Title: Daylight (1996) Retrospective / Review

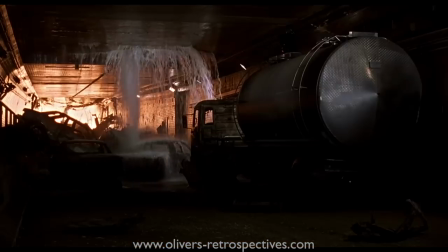12:26 Water begins leaking in from the river above, and Kit uses an explosive to stop the leak.
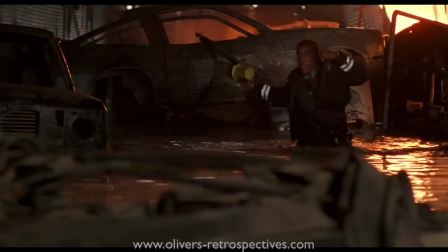12:31 George returns from investigating the Manhattan end and is crushed under a truck as the road cracks.
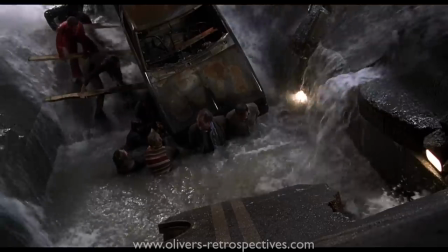12:37 The group manage to free him before he can drown, but he's left with a broken neck.
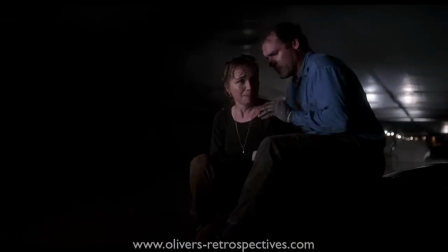12:41 The water level continues to rise and the angry survivors confront Kit about his past and question if he really knows what he is doing.
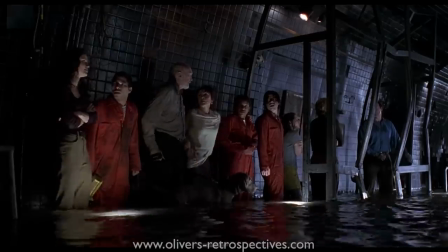12:48 With the water rising and the survivors losing faith in him, he needs to find another exit before it's too late.
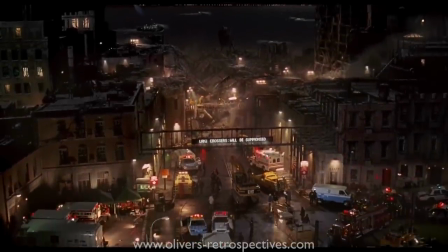12:59 The visual effects for Daylight were largely handled by Industrial Light and Magic, with help from Vision Art, Pacific Ocean Post, and Illusion Arts.
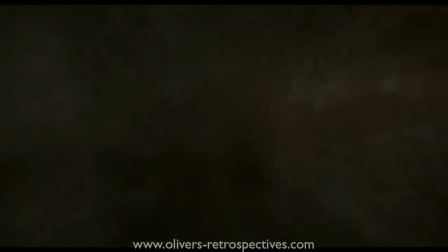13:07 The film incorporates in-camera effects, miniatures, CGI, and digital matte paintings.
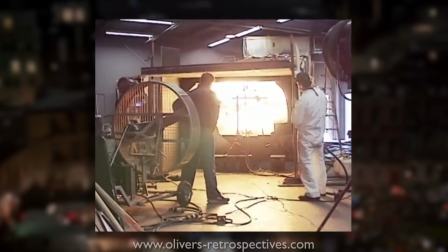13:12 The film's biggest display of effects is the explosive in the tunnel that lasts for roughly 2 minutes.
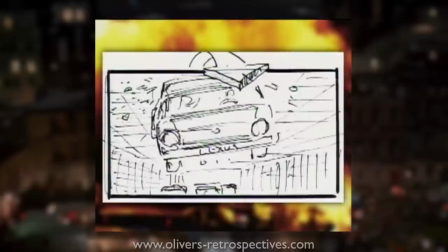13:17 Rob Cohen worked with the storyboard artist to break down each shot and met with the FX team to
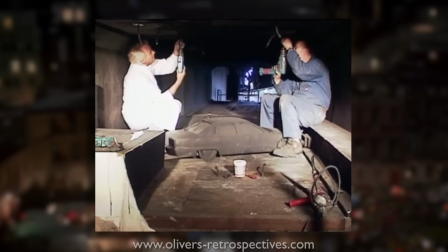13:22 decide how each shot could be achieved for the best results to make it as believable as possible.
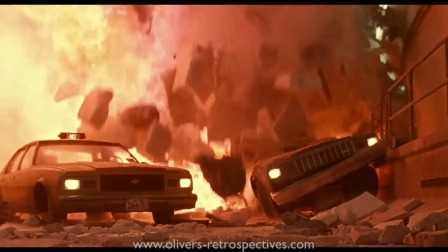13:27 The miniature effects work is really spectacular during this sequence, as we see the cars get crushed by the tunnel walls as they collapse around them.
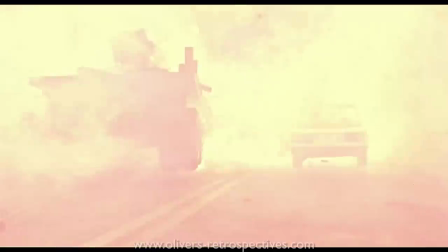13:35 Granted, there are one or two miniature shots that don't quite work as well, as the scale of the cars seem a bit off.
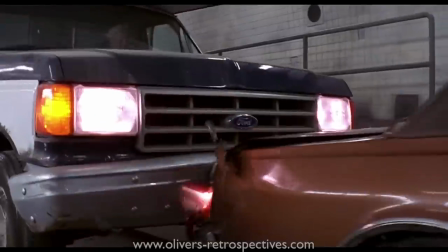13:40 I love the shot of the flames blasting through these doors as they shoot up and destroy the tower on the New Jersey side, and the builder just shouts out,
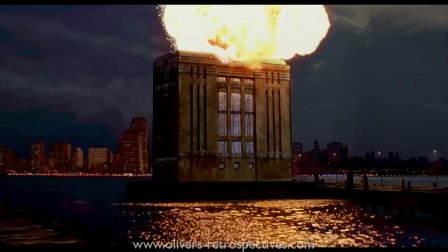13:48 "Jesus Christ!" which is really effective in bringing across the horror and sudden shock of the carnage.
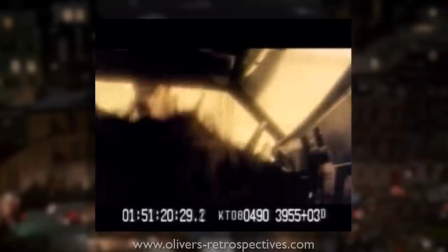13:55 When replicating fire in CGI, it often provided inconsistent results during the 90s, sometimes looking too flat and stuck on.
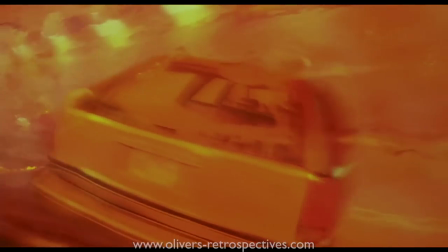14:03 But in the case of Daylight, the flame effects have stood up well as we see it destroy the vehicles. For the finale, as we see Kit and Maddie escape from the tunnel with a blowout effect,
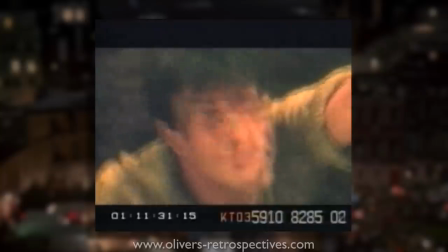14:12 ILM handled this sequence with the actors and camera on wires to simulate being underwater.
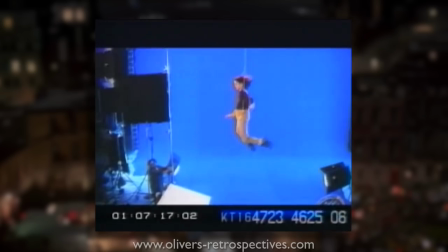14:17 This effect is called dry for wet, often used to avoid filming underwater and putting any actors at risk.
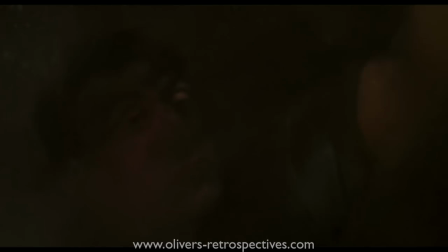14:23 ILM used computer effects to simulate mud and dirt, which do look very convincing.
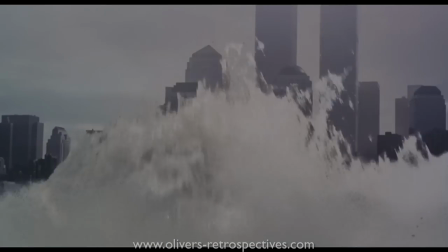14:28 As CGI became more affordable through the 90s, we saw many films incorporating the technology and often abusing it,
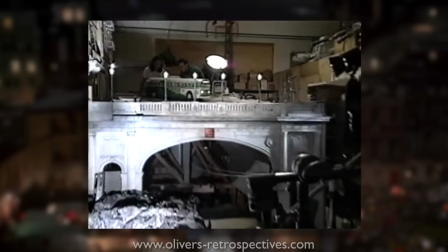14:33 resulting in effects that have struggled to stand up over time. Come the late 90s, FX artists and directors were using it when it was really needed,
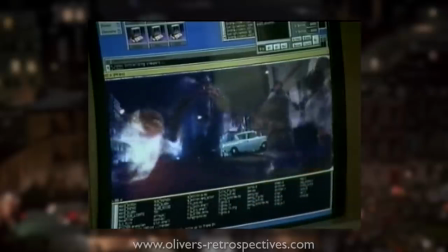14:41 so we had a mix of miniatures, map paintings and CGI, so films such as Starship Troopers,
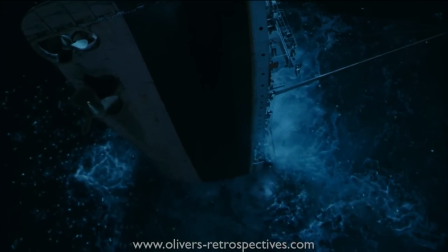14:47 Dante's Peak and Titanic have stood up well to scrutiny, and I think Daylight nicely fits into that list.
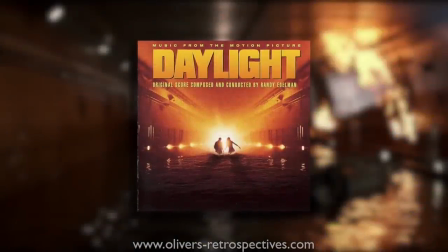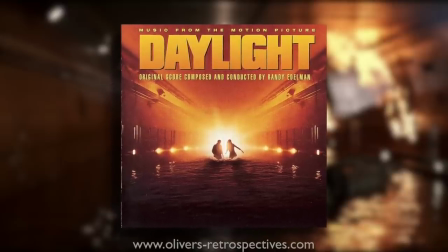15:00 Randy Edelman composed a score to Daylight. Randy had worked with Rob Cohen on Dragon the Bruce Lee Story and Dragonheart from the year before, and Daylight would be his first disaster flick.
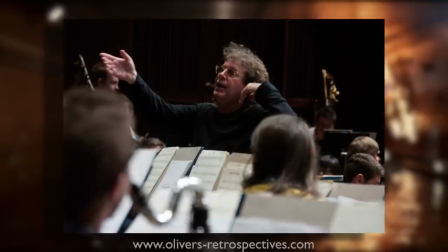15:10 Fans of the composer's work are probably familiar with his style of combining synthesized keyboarding and a moderate orchestra, unusually mixed with an array of percussive beats and modern rhythms.
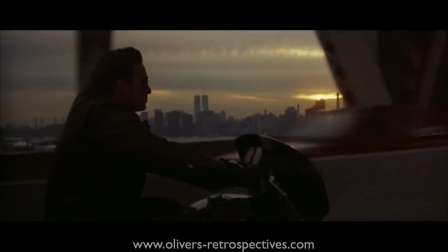15:19 During the 90s, action scores had taken a shift in style.
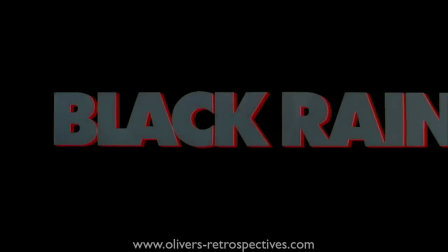15:22 The late 80s, we had Hans Zimmer bringing his style and approach to Black Rain, then Mark Mancina really set the tone with Speed and Bad Boys.
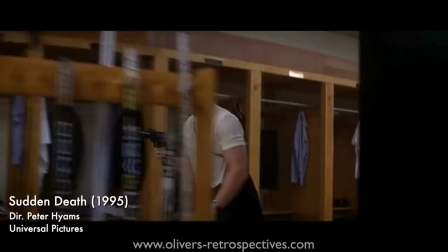15:29 The same year Daylight came out, composer John Debney had scored the Van Damme movie Sudden Death, and both films have a similar sound and approach to how the music would represent the action.
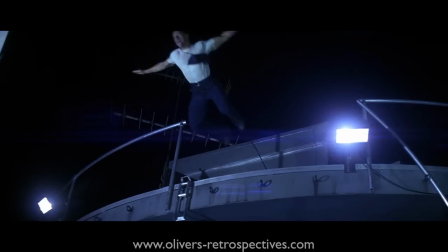15:38 If you watch the trailer for Daylight and the featurette produced at the time of its release, they actually make use of the Sudden Death score.
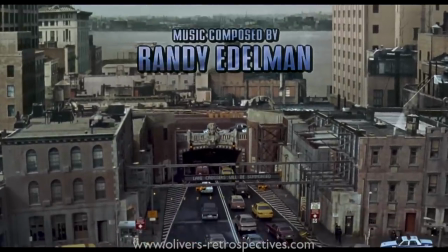15:45 The main theme, which gets used throughout the film, establishes a pace to the music, with a keyboard motif with a solo piano performance that foreshadows the danger coming.
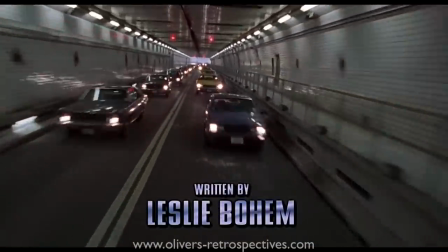15:54 It's an enjoyable theme and simple in its execution that rises and falls, helping visualize a sense of heavy traffic.
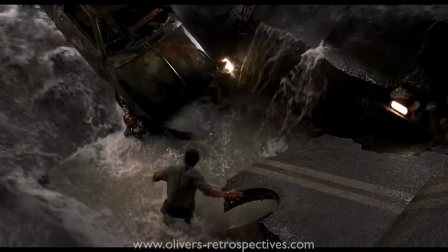16:00 Randy gives the score a sense of suspense that really helps in underscoring the survivors who are running out of time.
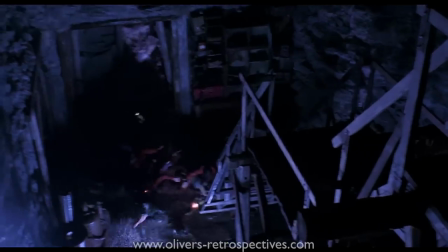16:06 There is an emotional and heroic theme for Latoura, who is out to seek redemption for his past mistakes,
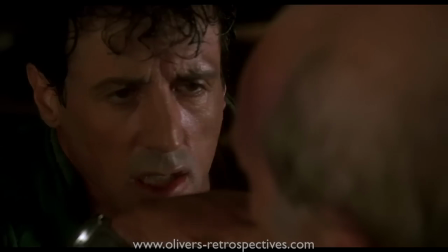16:12 and Randy gives the score the right tone to help the audience get behind Stallone's character.
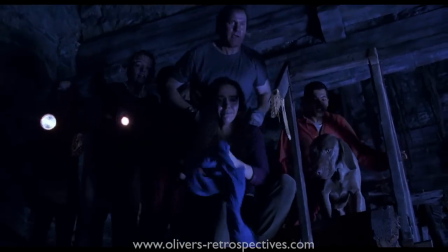16:17 It's a really enjoyable score to listen to by itself.
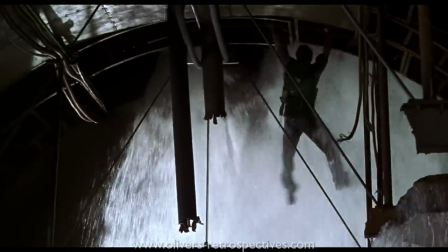16:20 There isn't a huge amount of variety of themes throughout, but Randy provides enough action cues to please fans of the genre.